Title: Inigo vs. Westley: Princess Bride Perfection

Peter Diamond taught Errol Flynn and Burt Lancaster how to sword fight for screen and you may also have seen his work in the original Star Wars trilogy or in Raiders of the Lost Ark or maybe Highlander among many many others as for former Olympic fencer Bob Anderson like Peter Diamond he's basically the John Williams of fight choreography you probably wouldn't know him by sight but if you've seen an iconic film with sword fighting in Hollywood in the last 50 years you've probably seen his work either in front of the camera as a stunt performer he was Darth Vader in Empire Strikes Back and Return of
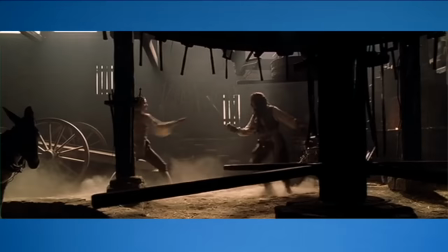(8:03)
the Jedi or behind the camera as the stunt coordinator Bob Anderson for example did not do all of the choreography for Curse of the Black Pearl but they did bring him in to polish up the fights and give everyone that extra edge no pun intended the thing about being a fight choreographer is
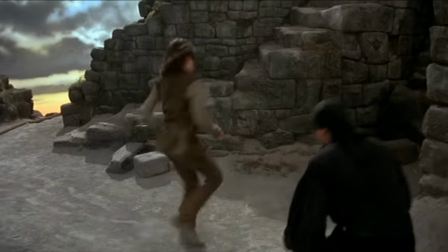(8:19)
that you've got to work with what you've got I mean that sounds obvious but you are limited by both the whims of your director and also by the skill of your stunt performers and your actors and the amount of time that you have to film and where you're supposed to be filming and
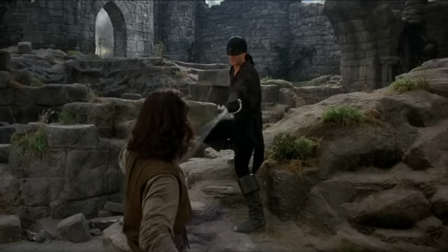(8:32)
the vision in the director's head it turned out that these two were both quite skilled and really into practicing in fact they got so good that they got onto the set and they performed their sword fights and they looked at their director Rob Reiner and he said is that it? and so back
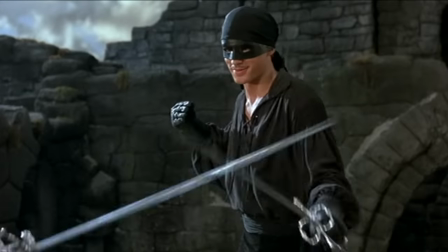(8:46)
to the drawing board they all went to create learn and shoot a 230 move fight that included among other things left-handed fighting
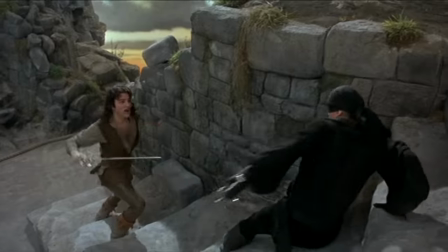(8:53)
stunt doubles but only for the flippy parts as much of the set as they could cram in and as much flash and excitement as possible remember that I said that the curse of the black pearl sword fight might be my favorite movie sword fight but if not it was definitely in the top five okay this is one of the things that keeps it off top spot the others you'll just have to wait for I think the setup has gone on long enough let us break it down into sections because as I said the phrases are too numerous and we'd be here all day but we do need to
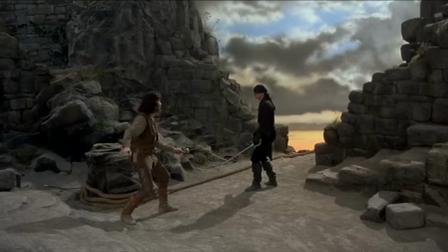(9:18)
talk about the arc again the fight begins with tests it's quick but it's also casual look at Wesley's guard he's not concerned both of them are so unconcerned in fact that they're fighting with their off hands but in at least one case we don't know that yet
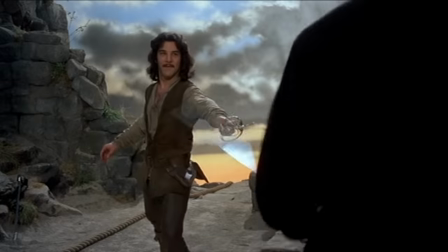(9:32)
attack attack slash but neither of them move significantly circle attack attack diagonal slash and Inigo smiles Inigo is in it for the thrill of swordsmanship and it's probably been a while since he fought anyone as skilled as Wesley I would call this two phrases but they come together to make one section which shows us that they're testing each other rather like the beginning of that curse of the black pearl fight actually the
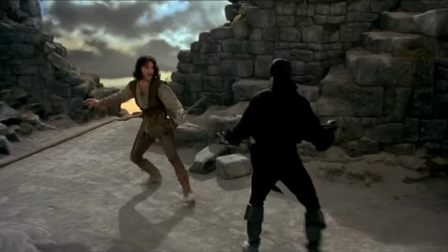(9:53)
second section is a bite on level ground which is mostly textbook advanced retreat attack parry riposte when we cut in close again just
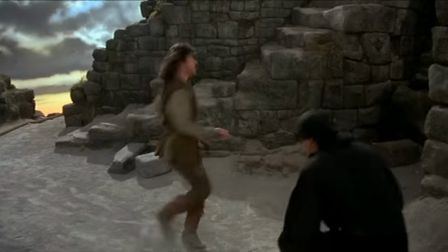(9:59)
in case we're getting too linear and fencing-esque for the audience we add in a head slash and a spin linear attacks are all very well and it's not the
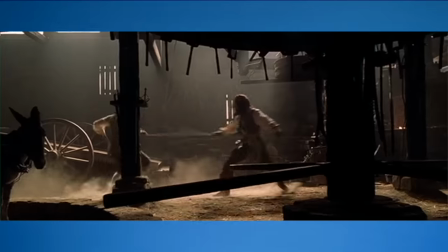(10:05)
biggest set in the world but let's add some flavor you might again note a similar approach in the curse of the black pearl fight and yes spinning in a real fight is generally contraindicated however spins look cool and dramatic and so of course we're gonna have some especially in a scene which is basically we're duelling but we're having a great time doing it swashbuckling and all that buckle that swash or to be more accurate swash that
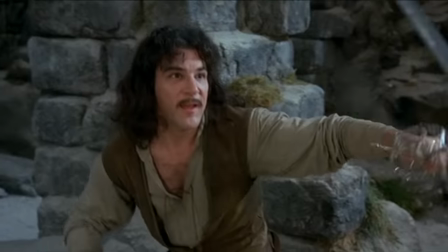(10:26)
buckler and as I said in the curse of the black pearl video you can provide interest and distinctiveness and an arc in the fight by dialing the complexity up
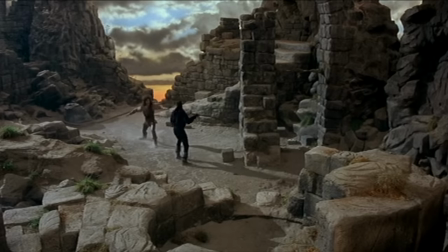(10:33)
or down and so far we've been on level ground with no talking like it's a fencing match so the third section is about on rocky ground and there is dialogue you're using Bonetti's defense against me and I love the dialogue and then there's a dramatic flip for a little extra excitement the first two sections have Inigo and Wesley testing each other on a technical level this section is a little more practical and psychological can you talk
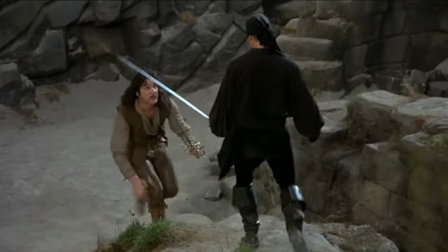(10:54)
and fight and how do you do outside of the fencing cell when the ground is uneven and rocky after the flip the dialogue continues with professional compliments you are wonderful and Inigo's pushed ever closer to the cliffs tense what's going to happen were you paying attention earlier time for your first fake out I am not left-handed
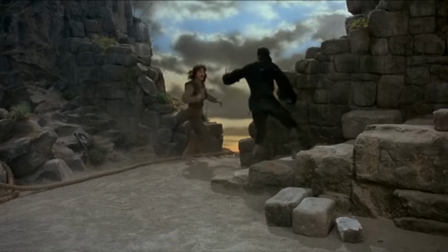(11:12)
if you weren't really paying very close attention to what Inigo said right before the fight this is going to be more surprising for you
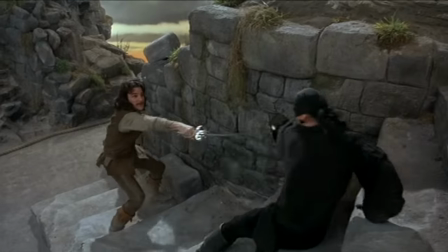(11:17)
but either way it's still fun Inigo's hand swap has renewed his energy and confidence and Wesley is in trouble to underscore the seriousness there's no dialogue
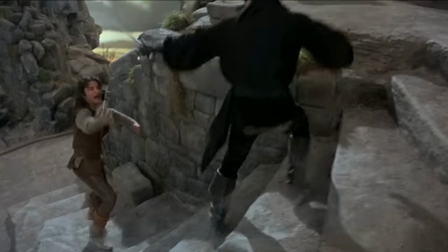(11:24)
whilst Wesley is forced to fight up the stairs retreating to seek an environmental advantage but lest you get too worried in this U rated movie or G rated movie for the Americans in the audience Wesley speaks again You're amazing We're still concerned but you know tone again we're holding that tension at a children's movie appropriate level Is it over now?
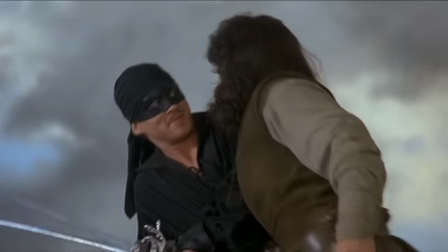(11:42) I'm not left-handed either Dramatic cheesy trumpets!
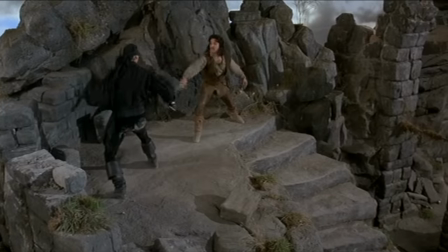(11:44)
Wesley's confidence is back and the fight is evenly matched again no dialogue for a bit and then Wesley disarms an ego But lest you worry we get too serious,
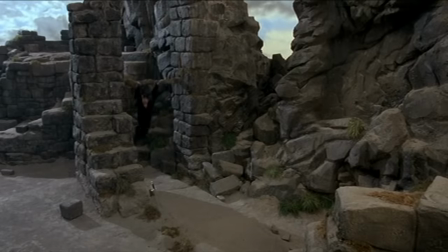(11:52)
dramatic flipping performed by Jeff Davis. Such drama-lam as the pair of you. I love it.
Who are you?
And there's that perfectly balanced tone again, keeping you suspended between excitement and comedy.
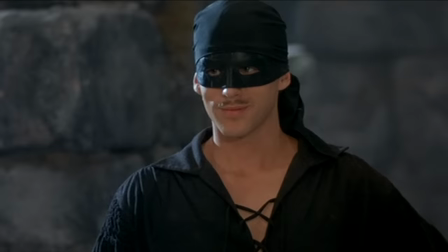(12:02)
This is, as I said about a million years ago, a duel between honourable men. Inigo isn't angry or even dismayed at this point, he's just in awe.
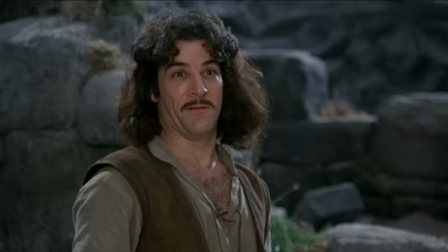(12:11) I must now. Get used to disappointment. Hey.
And did I mention how much I love the dialogue? I feel like I should mention again, how much I love the dialogue the last part is my favorite because it's the most ridiculous we go traipsing all over the set
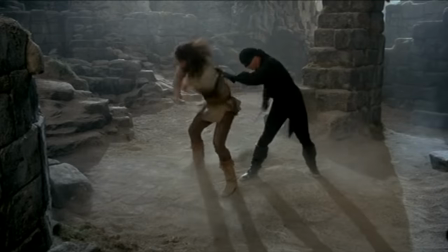(12:24)
there are dramatic poses sword catches flourishes that are incredibly silly but you just don't care and yet underlying all of the look at me ma I'm sword fighting is the arc of the fight nearing its conclusion we've tested each other out we've swapped hands so that both men are now
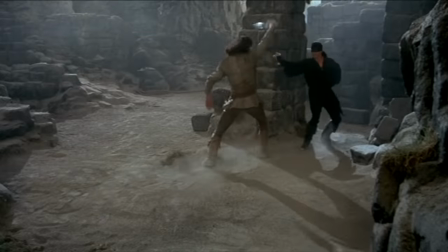(12:38)
fighting at full capacity while Inigo is the one who initiates this last exchange it's quickly apparent that Wesley is the one in control and Inigo becomes
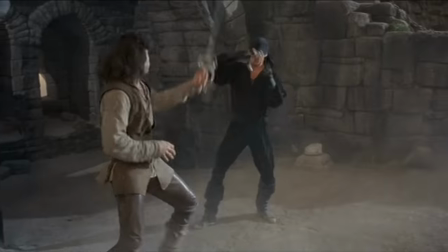(12:45)
more and more desperate as he's forced to retreat until he's doing things which don't even really make any sense but do signal that
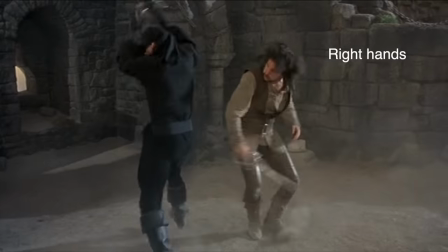(12:52)
he's getting near to the end of what he can do I mean there's that wonderful bit where they both change hands and I love it but look at Wesley's cam
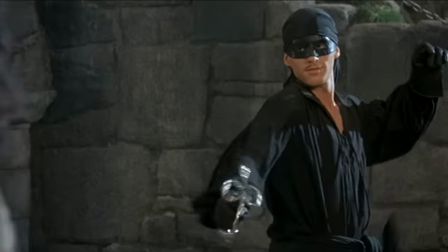(12:58)
while Inigo flails Wesley knows he's going to win and then he cuts off a lock of Inigo's hair a callback but a
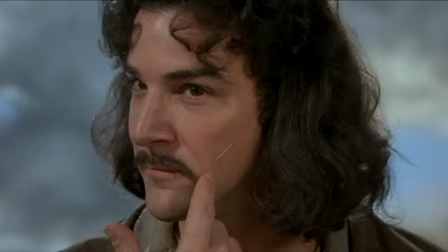(13:05)
relatively gentle one to how the six-fingered man gave an 11 year old boy two facial scars both of them have been confident from the start that they'd win this fight
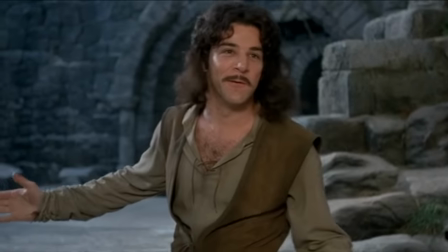(13:13)
but it seems that Wesley's is the confidence which is
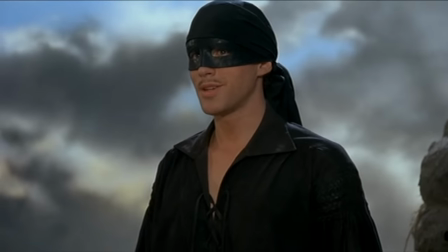(13:18)
not misplaced and again again again there is that tone
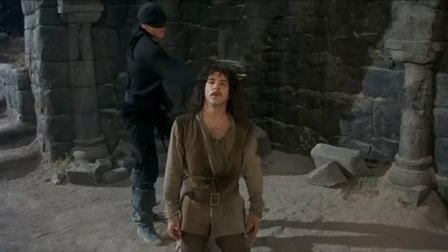(13:26)
because Wesley appreciates a sportsman however since he can't have Inigo following him you know the rest. The Princess Bride does many things well but I think its greatest achievement is that tone.
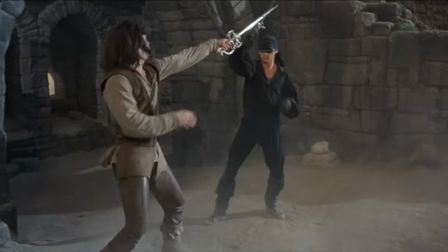(13:37)
The fight isn't a movie suitable for children so it can't be too scary but it needs to entertain so there needs to be flash there has to be substance to keep us engaged but they let it run for as long as they can because we're just having such a good time the fight
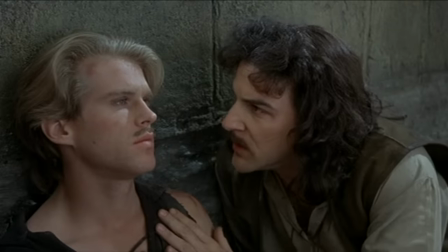(13:49)
shines such a light on wesley's character that inigo instinctively knows that he will help later on in the film wesley tells him nothing not about buttercup not about who he is or why he's there or any of that but it doesn't matter because of this shared experience of trying to kill each other inigo instinctively trusts him and has that trust rewarded the fight builds
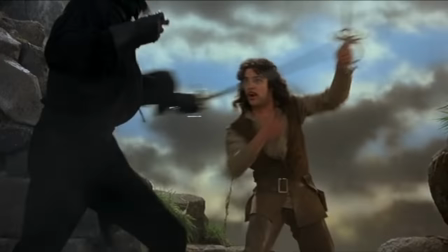(14:07)
from test to fencing match to unexpected hand swapping to unexpected hand swapping
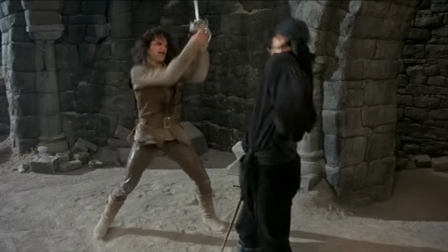(14:11)
again to flash to desperation to climax without once taking its eye off that tone that we need and it varies its tone between drama and comedy without ever straying
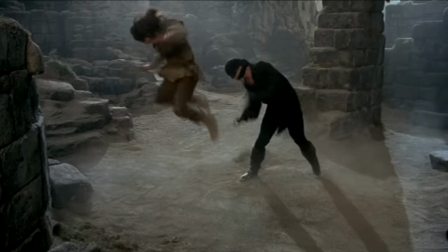(14:21)
too far in one direction it's iconic for a reason it's super duper long but it's constantly changing things up to keep it fresh and yet it never
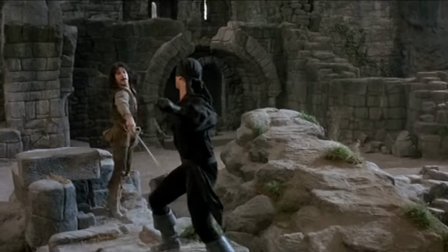(14:28)
changes things so quickly that it becomes bewildering and the length of time we can spend watching uncut swordplay really helps with that I haven't really talked
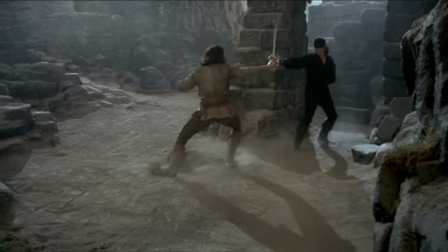(14:35)
about the editing but it's very nearly perfect long sections of uninterrupted swordplay enough cuts that it doesn't feel stagnant but not so many that were confused could you even imagine this fight with the shortcuts popular in modern films could you imagine the nightmare of a 230 move fight with over a hundred shots in it it just wouldn't work it just it just would not work in terms of choreography we mix it up as well we have short phrases
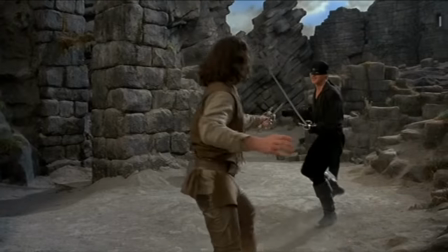(14:57)
but we also have phrases which are extremely long we have linear fencing and then we have uneven ground we have spins we have flips we have dialogue
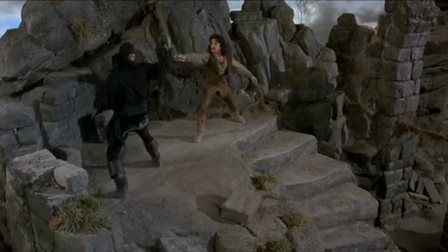(15:04)
left hand versus left hand left hand versus right hand right hand versus right hand increased confidence for Inigo increased confidence for Wesley it's silly but it's not too silly it's dramatic but it's not too dramatic it's funny but not in a forced way it's sincere but it's not sappy tone is everything in parody and the princess bride is a masterclass in how to get there and see now I'm getting sappy okay this is the point in the video where if you're a three dollar patron or above I'm going to tell you about the projects that I have planned for release in November yes I'm I'm being very organized if not and you prefer to watch some more videos on this channel well then all I can say is as you wish exactly see you next time